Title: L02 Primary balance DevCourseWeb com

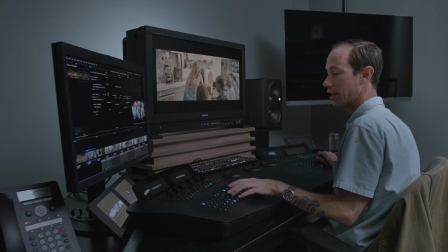So setting up your primary grade is probably the most important part of your job. Unfortunately, if you don't get it right out of the gate, it can definitely come back to bite you in the end. Your primary balance is of principal importance. Everything kind of pivots around that. If you get into a grade and your primary balance is off, and I don't mean off as in like, oh, it's slightly not matched, you can recover from something like that. But if you have primary balances across multiple shots that are completely different approaches, you're gonna have a really difficult time trying to wrangle everything into a cohesive look.
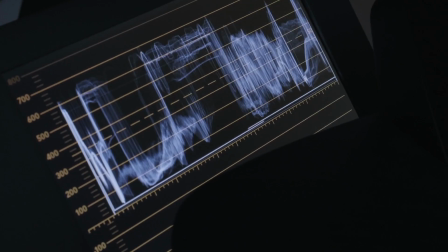You need to be able to build one step at a time, starting with the primary balance. Then you think about, okay, now what is my look? What is this ultimately gonna be like? And you can't just jump into that. It's like anything else, a painting. You've got to build layer upon layer upon layer before you get to the final image. It is a process. You have to have patience.
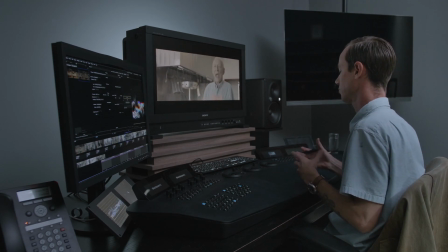I typically tend to use the balls and the wheels in combination with a curve to get my balance going.
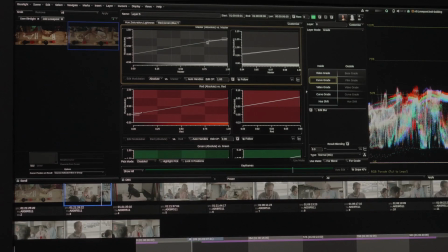I'm going to go ahead and use a layer 6. I tend to use a curve, a gentle S curve, kind of stretch this image out a little bit, kind of pull out some highlights, find some exposure, and then bring down some of those shadows.
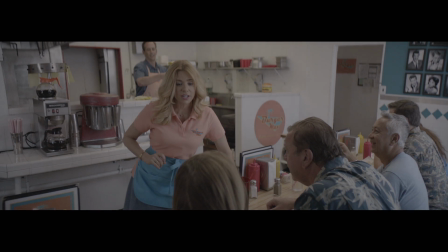Nothing too deep. If you go too heavy in the front, then you're not going to have a lot of dynamic range.
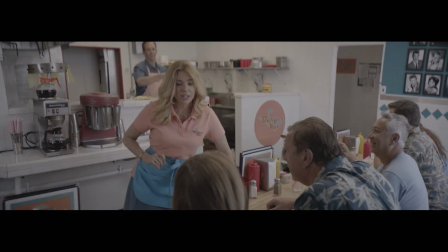Once you start digging in, you should just be trying to make a really nice picture. This doesn't need to be something overwhelming.
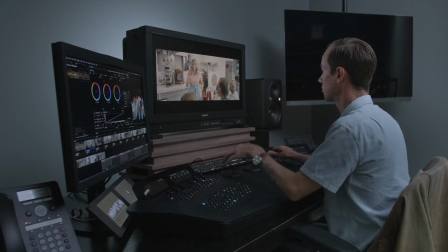It's enough to just start to get that color to pop, to have some of that saturation fill in.
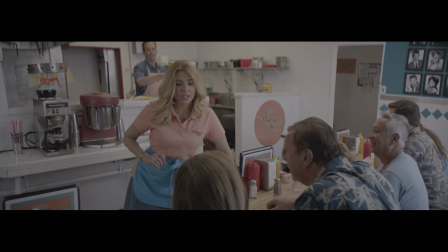Contrast and saturation are directly related. So I'm not going to try to pump a bunch of saturation into the primary balance.
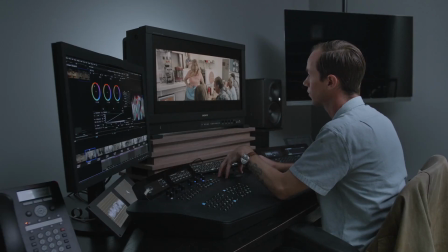I want to leave it as clean as possible. This is where you really kind of lean into what the DP kind of has set up for you.
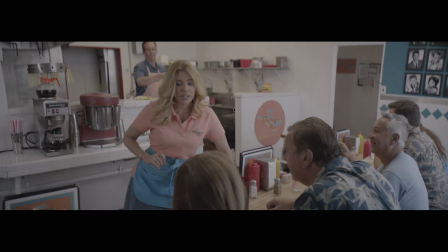Look at the lighting, look at where the shadows fall. This seems to be the center of attention in this shot.
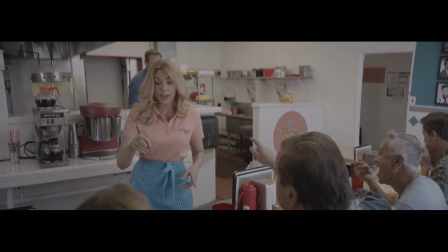She's talking to everybody. We want to make sure her face is exposed.
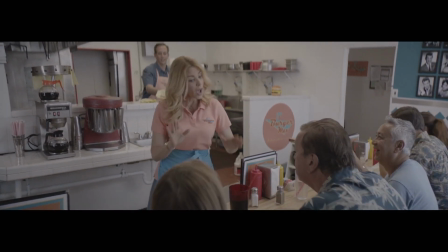We want to make sure that she's not down at an exposure level that hides anything.
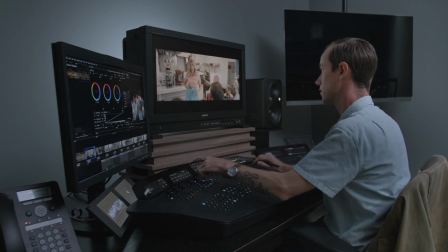That's the most important part of the scene. And so you kind of lean into that.
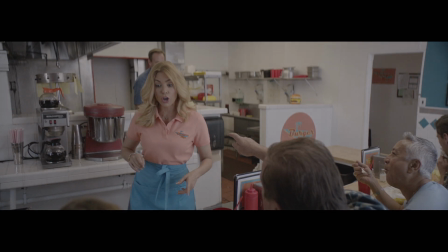I might add a little bit of saturation in there, but I want a lot of that work to come from my contrast.
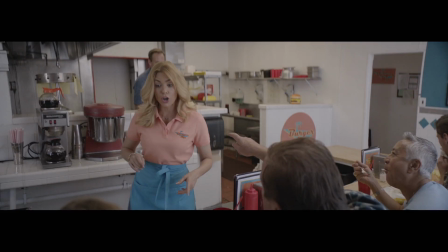So you can see that that's happening right now as I just kind of bring down the mids, bring up the highlights, maybe bring down the shadows.
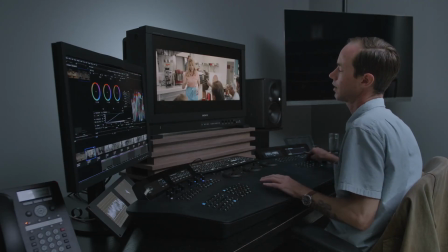Nothing hiding in the dark. That feels pretty good for a balance.
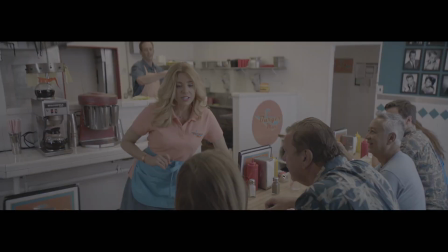I think that's pretty good. None of the shadows come down. We don't lose anything back here.
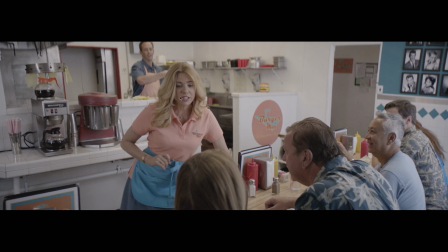We don't lose anything under her hair, in the shadows of her face. All the blacks are open.
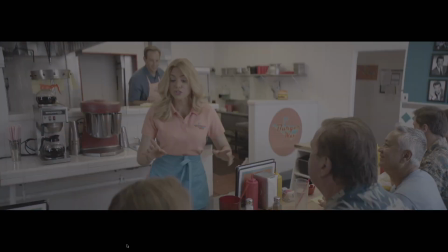We've got a nice bit of contrast. We're starting to see some of those colors.
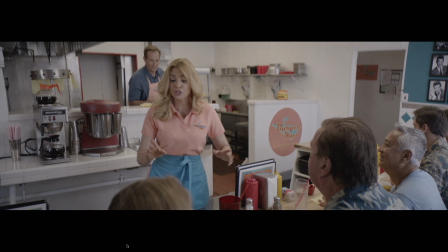I'm actually going to bring the mids down just a little bit more there, and then counterbalance that by bringing those highlights up. I wanted a little bit more richness out of my midtones and my shadows. That's nice.